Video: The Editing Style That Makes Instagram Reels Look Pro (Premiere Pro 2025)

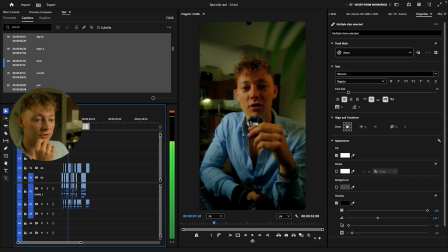8:18 Then you're gonna correct it by just simply bringing it down where you want it to be. I like to, like I'm doing right now, play through it to see where my head is most of the time. And this is looking pretty tight. I wanna go a little bit lower, just like that. I like to go right under the chin, because that's exactly where you look at every single time you watch an Instagram reel.
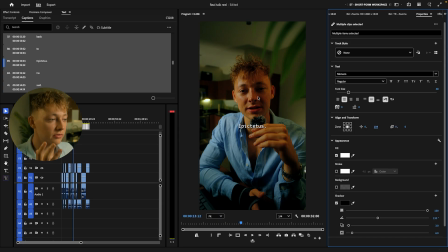8:38 And when you're talking to people, you're always looking in their eyes. But in videos, you know, you're gonna be looking up here, but you also wanna see the captions right here. So you're in the vicinity. You don't want them way down, you know, here like if you had. No one's gonna be looking at, because then you're gonna be going up like this and everyone's just gonna scroll past your videos. So it's a really good tip.
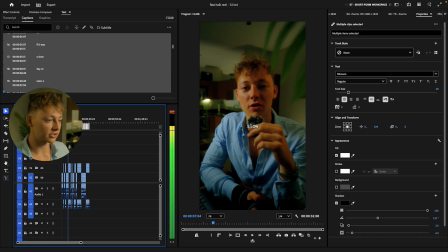8:55 Again, making sure that this is down, just like so. I like it right there, so that's exactly what I'm gonna do. Now, what I'm gonna do is I'm going to use my caption style.
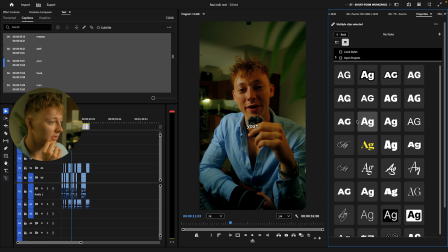9:06 I have a bunch of them that I like to switch, but my normal one, I think, is this one.
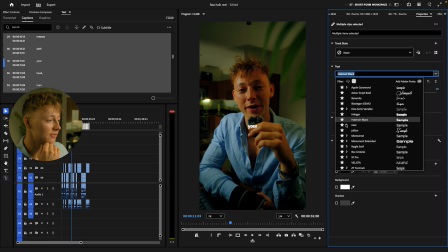9:14 Look at that, just like so. Actually, that is not the font, but font I use, if you guys want, you guys actually want the fonts that I use, they're in that pack. They're in the workspace, or you can, I have a font video, which I reveal my top three fonts that I use. I'll tag the video up here. It'll pop up, you can go watch that. But the font I like to use is called Inner.
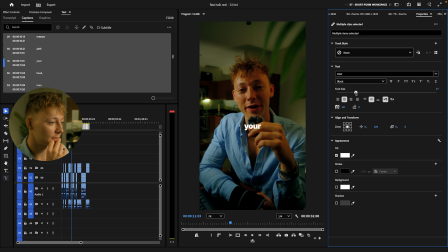9:34 I just come down to black. I put it up just a little bit, just like so. I don't like them too big. I like them nice and small because cinematic is small and tight.
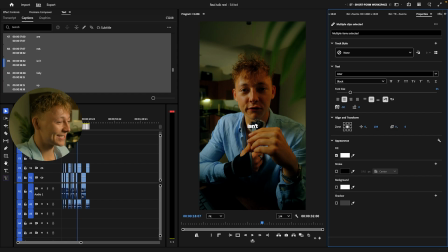9:49 Yo, hold on. Okay, then I like to crank this VA, and I like to have the words like almost touching each other. And so I like to go right around negative 50 to negative 60, and then it looks like this, just really good, really tight, really clean.
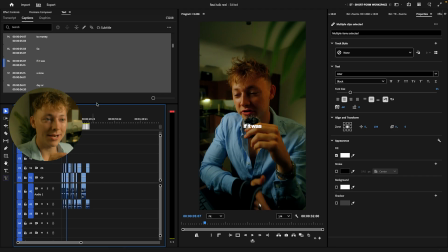10:05 And now here is the bread, and here's the second bread and butter slash very good tip. Come up to graphics and titles, and we're gonna convert these into a graphic. Now what this is gonna do is it's gonna pop way up here.
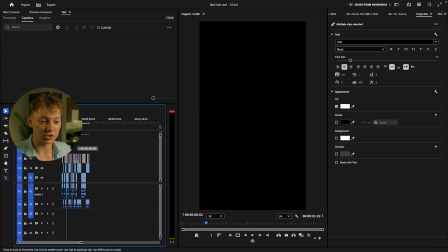10:17 If you just drag it, drop it down here by holding shift as you're dragging, and it won't move, just like so.
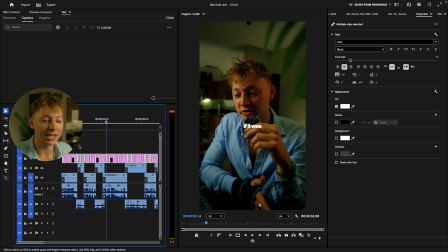10:21 Perfectly timed for you. And now we can actually add effects to these. We can add all animations, and we don't have to manually type these out. If you guys have been here, you know those days.
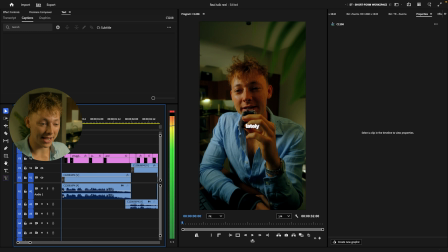10:31 You know those days. It depends on how long you're editing. So. Now, I'm gonna come into the hooks that are in that workspace.
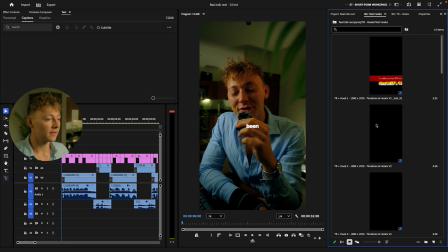10:38 I'm going to come and grab my text hook, and then we are just gonna look through these and see what one I want. I'm actually gonna play it and listen to it to see what one actually looks, I think would look really good. I've been struggling lately, and so struggling is a big word, so I'm thinking of looking for one of these with a big, big word.
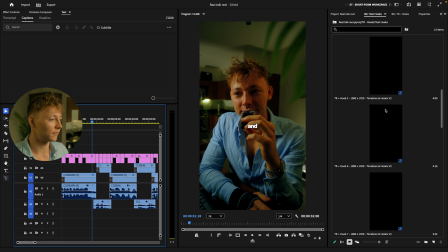10:56 This one would be cool, but I don't really know what to put for an icon. I mean, we don't have to use the icon.
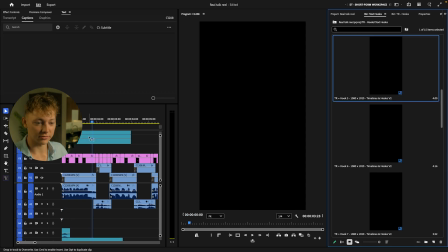11:02 That's the lovely thing about this. Yeah, let's actually use this one. So I'm just gonna drag and drop it, and then it's gonna look like this.
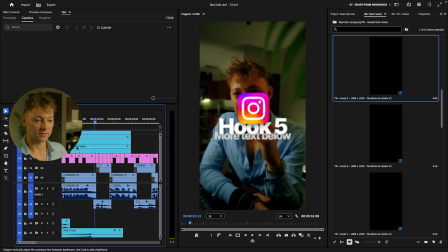11:08 I've been struggling lately, and...
So we're just gonna delete the icon because I don't wanna use it. And then we are going to put this down. We have the sound effects already done.
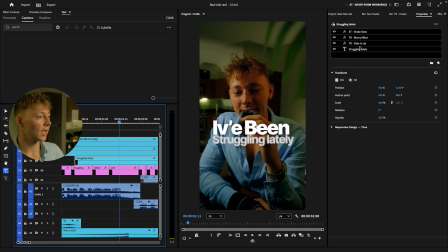11:19 And now all I'm going to do is line up these. And I'm gonna make this one the same in the middle, making sure. I'm gonna make it a little bit smaller just so then that top one stands out more and it just is a lot bigger.
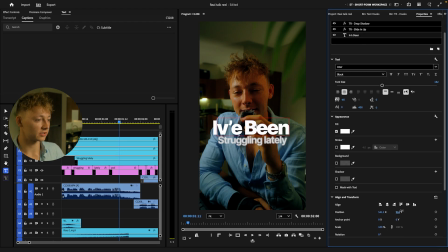11:32 And I'm actually gonna bring this down because it's a little too close to my head, so just like so. And I actually am gonna put it just above this struggling lately.
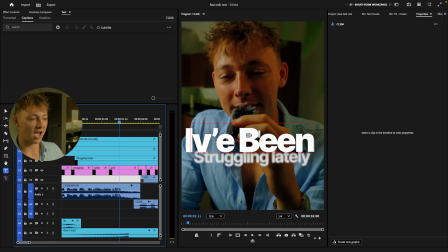11:40 That way we can kind of have this, like, you see how this I've been looks like it's covering this, it's actually over it. That way we have some more 3D depth.
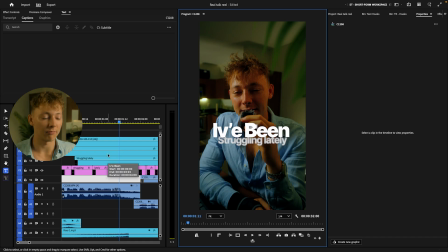11:49 I love, that's just like, that's how this whole aesthetic of mine ties together, is adding depth, and that's what I like to do.
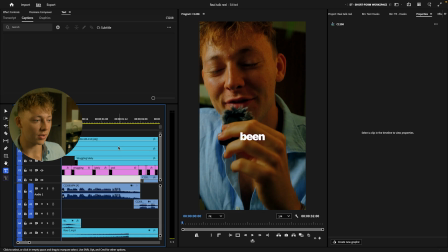11:56 So now we have this.
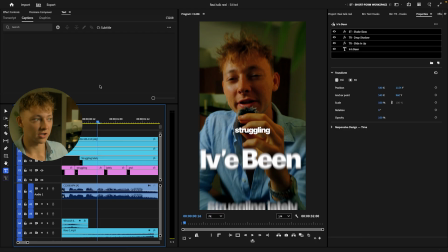12:01 I've been struggling. So let's actually have this come in because it comes in a little too slow.
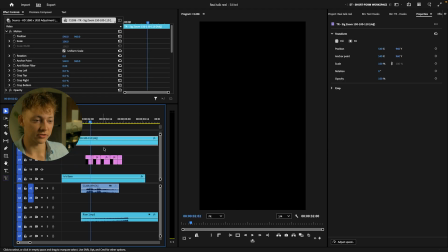12:06 All right, I'm gonna move these up to the top, like so. I'm gonna move this zoom all the way up to the top, and we are gonna make these a little bit bigger.
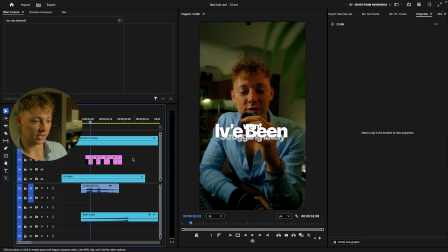12:15 We're going to nest them, just like, oh, actually, we're gonna actually make these a negative effect. If you guys actually grabbed those free presets, which I don't know why you did, they have the negative effect that you can just drag and drop just like so.
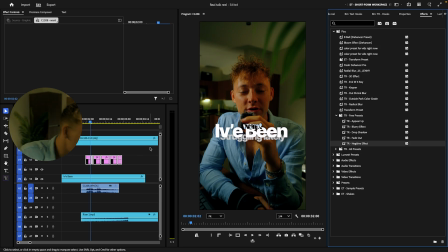12:26 Now we have that cool negative effect that you guys see all over Instagram. I'm gonna nest it really quick, just so then we can bring these downwards. So I'm gonna right click, hit nest right here, and then I'm gonna bring this downwards just like this.
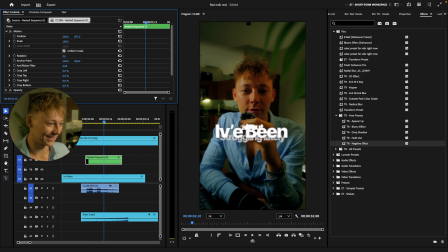12:39 Actually, it does not look cool because it's not grabbing anything. Oh shit, you gotta grab the negative effect again. Okay, there we go. Honestly, out of everything I do in my videos, this is the most time waster. It's just me trying to find B-roll. So I'm gonna skip through this part so that you guys don't have to fucking watch me find B-roll and just be anal when it comes to B-roll.
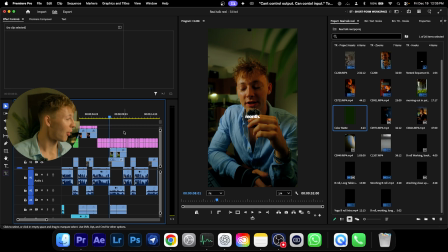13:01 All right, I have my B-roll now laid out.
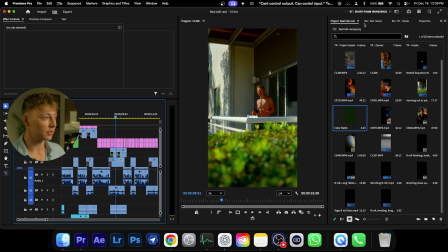13:05 And what I like to do with B-roll is simply just make the text a little more engaging.
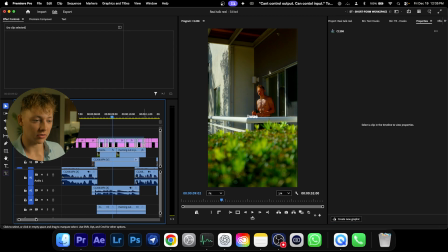13:10 So I just grab all of these, just like so, highlight all the ones that are above the B-roll clip.
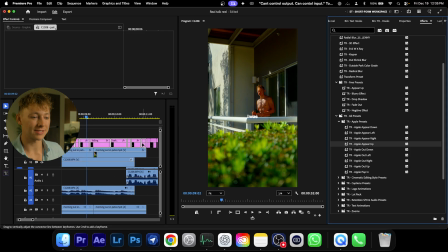13:16 And I like to just quickly, I don't like to do crazy about, but I just like to add like some really cool animations. I'm actually gonna nest this. That way when I nest it, it all adds, that animation adds to all of them and it just looks really cool.
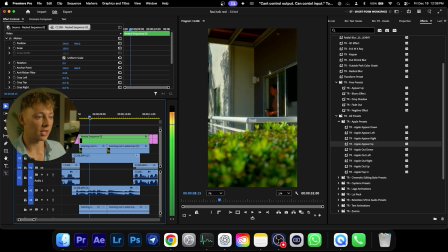13:29 And what I mean by that is when I drag and drop this, then it'll look like this. You see how it like, it comes like that? And then we could actually cut this and then come over here and grab the exact same preset. This is my Apple presets. It's in the Apple editing pack, but I just recommend grabbing the all pack bundle.
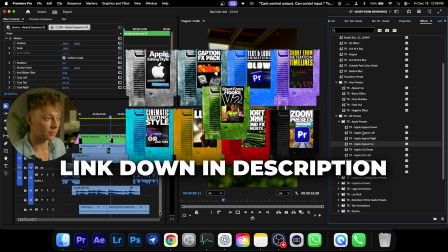13:45 That way you get every single thing. You get the exact workspace and so, so, so much more.
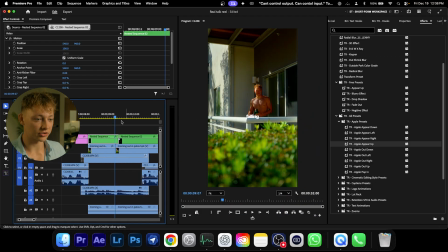13:49 That way now it looks like this. And we can also make this one appear out, up. So just like so. Now we get something like this.
I just feel like I was falling behind it.
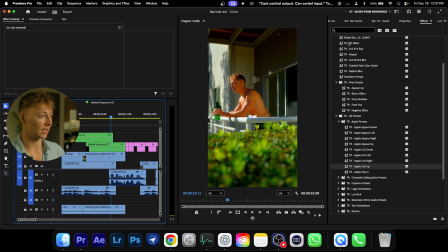14:02 Oh, that's pretty sick. And then we could also add like that negative effect that's also in these, or you can come over to the free presets and grab that negative effect.
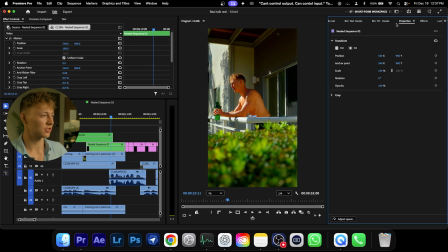14:12 I actually kind of want to make these actually bigger, so then it pops more, and it'll just scale it in just like so,
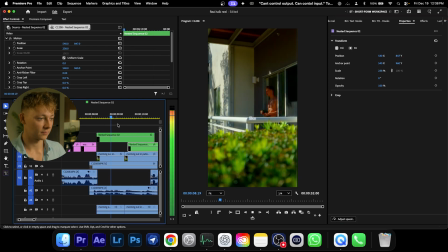14:19 reposition it like that, and now it looks like this. I just feel like I was falling
behind that message.
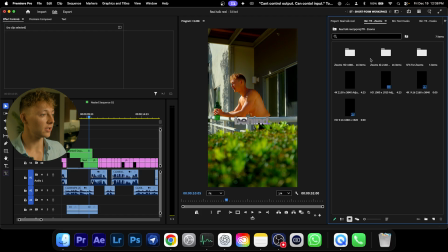14:26 And we could even add a quick zoom. Coming to zooms over here, I'm running in a 1080 by 1920, but it also has 4K.
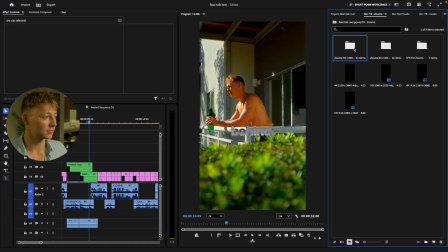14:33 You just come over to the zooms, pick out any of these that you want. I'm going to look like this so that I can actually see what's going on. And I'm just gonna grab a slight zoom in, smooth zoom in.
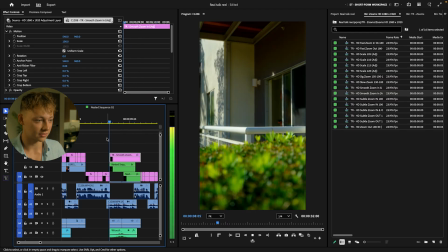14:47 I'll adjust it to my clip, and now it looks like this.
I just feel like I was falling behind them.
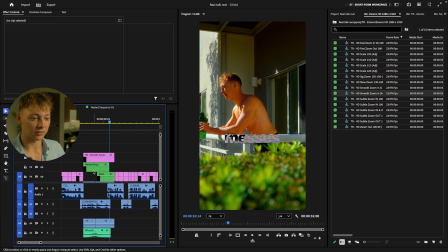14:52 Feels like these are a little too low,
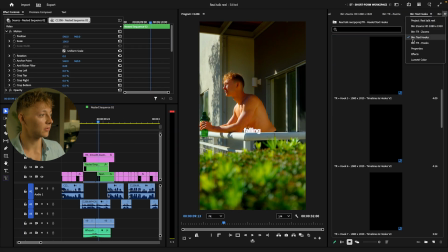14:54 so what I'm gonna do is I'm actually just gonna pull these all the way up a little bit by coming into the properties tab and just making it just like so. What I like to do in this style is really emphasize like certain words, and you can do that by text and also zoom, and that's what I'm gonna do, is a harsh zoom.
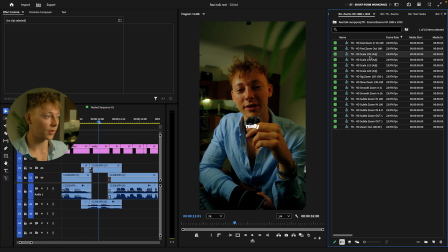15:10 So I'm just gonna come over to the zooms and just drag and drop the 105.
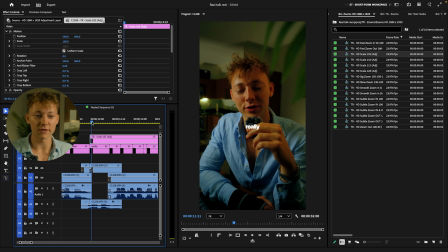15:15 That way, when this scales in, it just goes from 50 to 55, or if your scale is 100 to 105. That way, it just looks like this. And really, it just, that little subtle in highlights that really does.
It does.
And then we'll get rid of this, just like so.
And I came back.
Then it like kind of goes out.
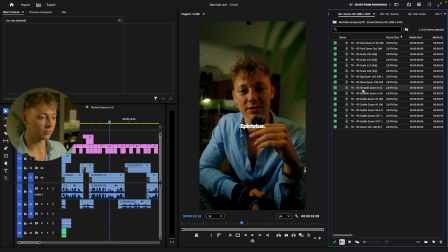15:33 And then I want to also add another smooth zoom in and out. So I'm going to add it just like so.
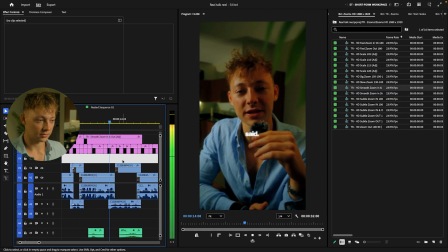15:39 It really does. Then I came back to Epictetus. He said something.
And then I'm going to cut this just like so.
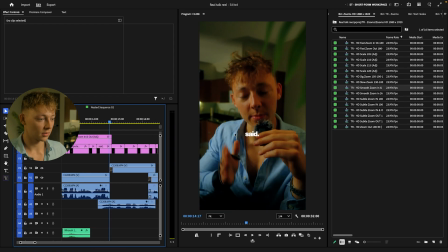15:44 Get rid of this whoosh because it's not part of it.
He says something. He says.
And then right where I say some, I'm actually going to cut this because. Get rid of that.
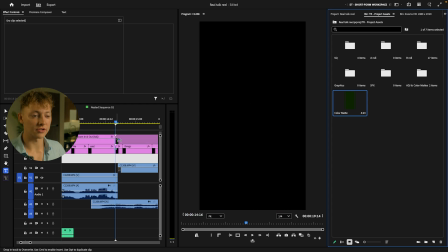15:57 So I have my color mat. This is something that I love to do. It's kind of like Tom Noss, if you guys know who that is.
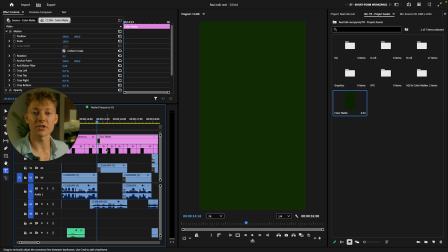16:02 He just has this color mat, and then what he does is he put text on the screen. So if we actually cut this color mat, because I don't want it that big, and now you can see it's just a clean text in the middle of the screen. Super duper simple and easy. This is just a great way to highlight words or something like that. So that's exactly what I'm going to add. And for this part where I'm quoting Epictetus, he says, some things are up to us and some are not. That's how I like to live my life.